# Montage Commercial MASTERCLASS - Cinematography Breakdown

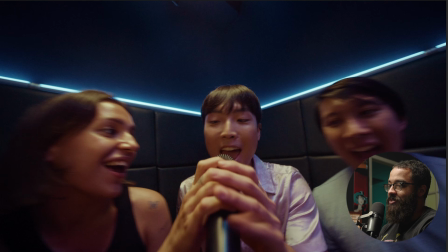65:55 So that's how you bring back the consistency in terms of like, oh, that was really random.
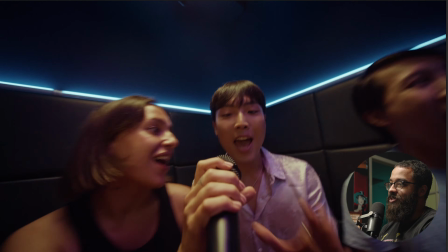66:00 This is really random too. Oh, this makes sense. So it's, again, feeling the edit, feeling the music, and what makes feel right.
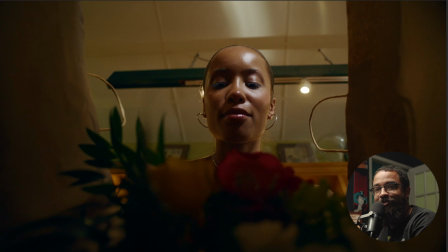66:08 Of course, across the board, we can't just have all match cuts and consistency. That would be kind of weirdly to say jarring.
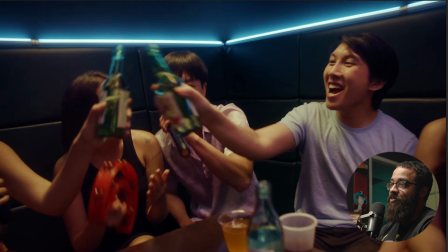66:16 But this is not jarring enough because we made it come back in the edit back here when we have that POV shot.
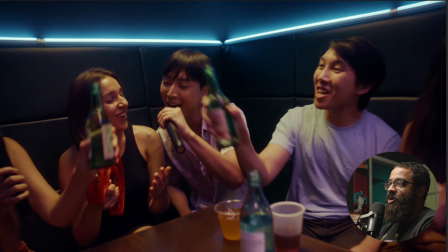66:23 So that's just something considered when you're doing these shots like this.
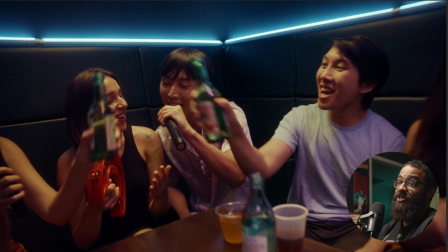66:27 And then this was actually a very interesting shot to light because we were dealing with a lot of practicals. As you can see, as we pause it here, what we exactly did with the Titan tubes. And that was our creative director's call in terms of like, hey, can we just put tubes in there, see how it looks like? And it was a fantastic call in terms of how it looked. So let me start off with my key source here.
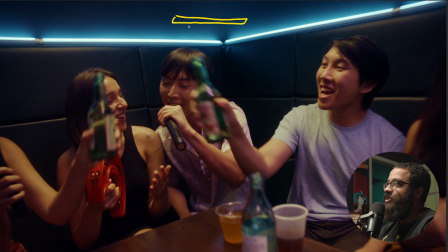66:47 I have an F22, and this is rigged above in the ceiling, and all the wires are hidden and routed up into the ceiling. A fantastic job by my key grip and gaffer. And then this is set to 2700 Kelvin, and this is giving my top light to my talent here.
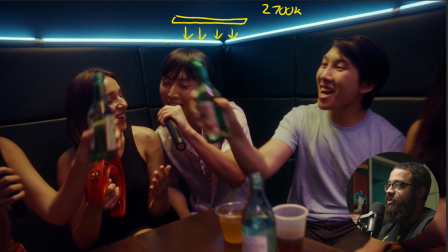67:04 And then we had it biased into the corner of the room, kind of shooting towards this way, and kind of to develop a shadow side. So if I were to kind of, position it, the light would be here, kind of shooting down.
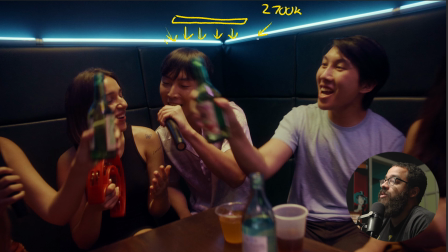67:18 So we have the shadow, as you can see on some of our characters' faces on here, which we're going to explore after. And then this is just natural. This is just like the commercial, color palette people go for, which is that orange and teal, or just blue and orange here.
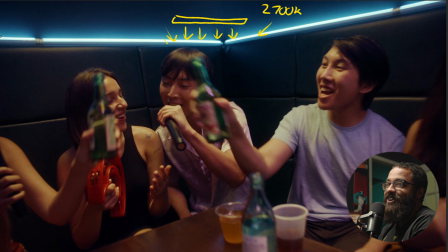67:35 They're at opposite sides of the color spectrum, so that's why it works so well. So again, we just have 1, 2, 3, 4 Titan tubes set here, and they're kind of placed back to back. You can see with those seams, and it was just something like yeah, that's fine, makes sense. And they were just sitting there on the shelves.
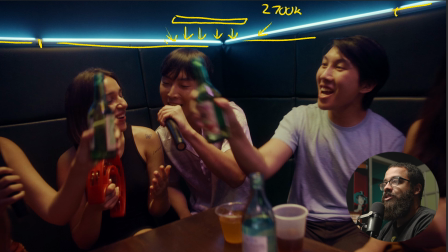67:54 There was lucky like a little nook that we could just put them in, and they were sitting there naturally, and we set them to this like party blue color that we always go for. So this was just adding our color contrast, and then we didn't really have to do anything to add it to that.
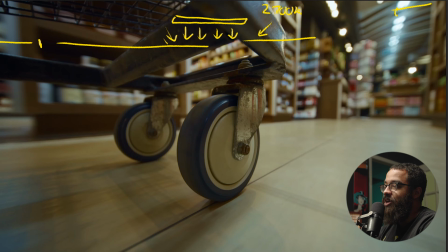68:08 But obviously, if you just look at this as a still frame, you don't see all the party colors happening in the background.
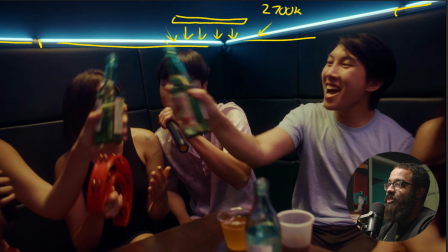68:15 So what we wanted to do is emulate that this was a karaoke bar, or,
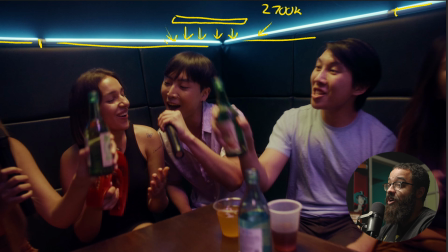68:19 that there's a big TV playing around in the background with like the music that they're singing to.
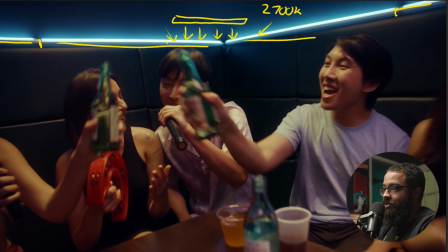68:25 And you can see that with the color shift that's happening, it's ever so slightly.
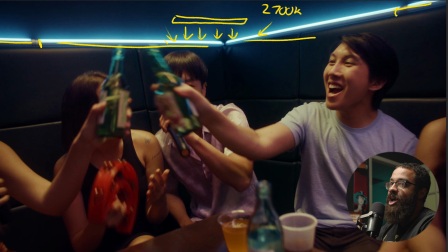68:30 It goes from purple to like a yellow orange or something to like that. So what we actually did is, if we look at a top-down drawing of the room, this is the L of the room that we're shooting into that gives us the most depth.
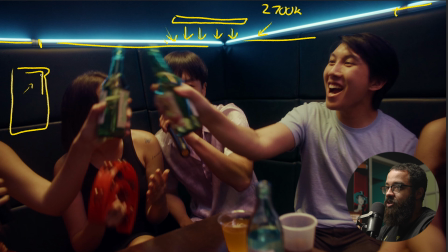68:43 And then I had my gaffer, I'm just going to color this in another thing, use these magnets that we like to use on our Titan tubes. And one Titan was above here, another was a Titan was above here, and another one was above here. And then in this corner of the room, we had a Nova setup as well.
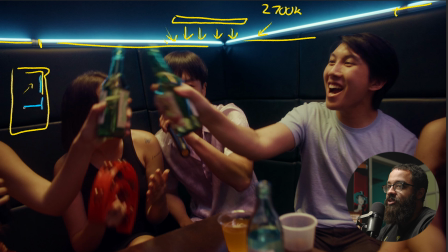69:03 and another tube here. And these were all crated. So they had all those crates that just basically killed the spill of the wall. Actually, these are the exact crates that I'm talking about. As you can see, the light fits right in there. And then if we were looking at it, the tube light fits down there. And then it kills all the spill. So this is what you would commonly see on like a softbox or a big crate of diffusion. And then this just, tightens the beam angle in terms of what you're doing. And then you also can like angle it in terms of more directly light exactly what you want to light.
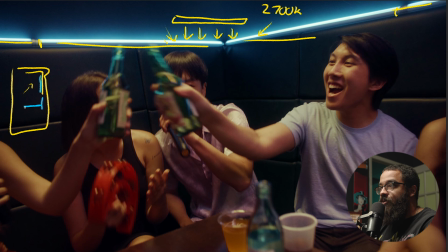69:41 Right, so those were all created because what I wanted to do is not necessarily have the color cast going across the whole room in terms of this big party effect. I wanted it to be very subtle. And I only wanted it to be on the talent. So like the TV is naturally here, so I wanted that to be the direction of the color.
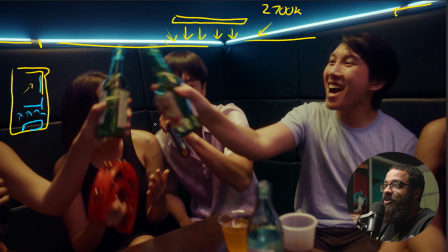69:57 And then we just set all those Titan tubes to like a party mode, so it would just cycle very softly, not too anything too aggressive.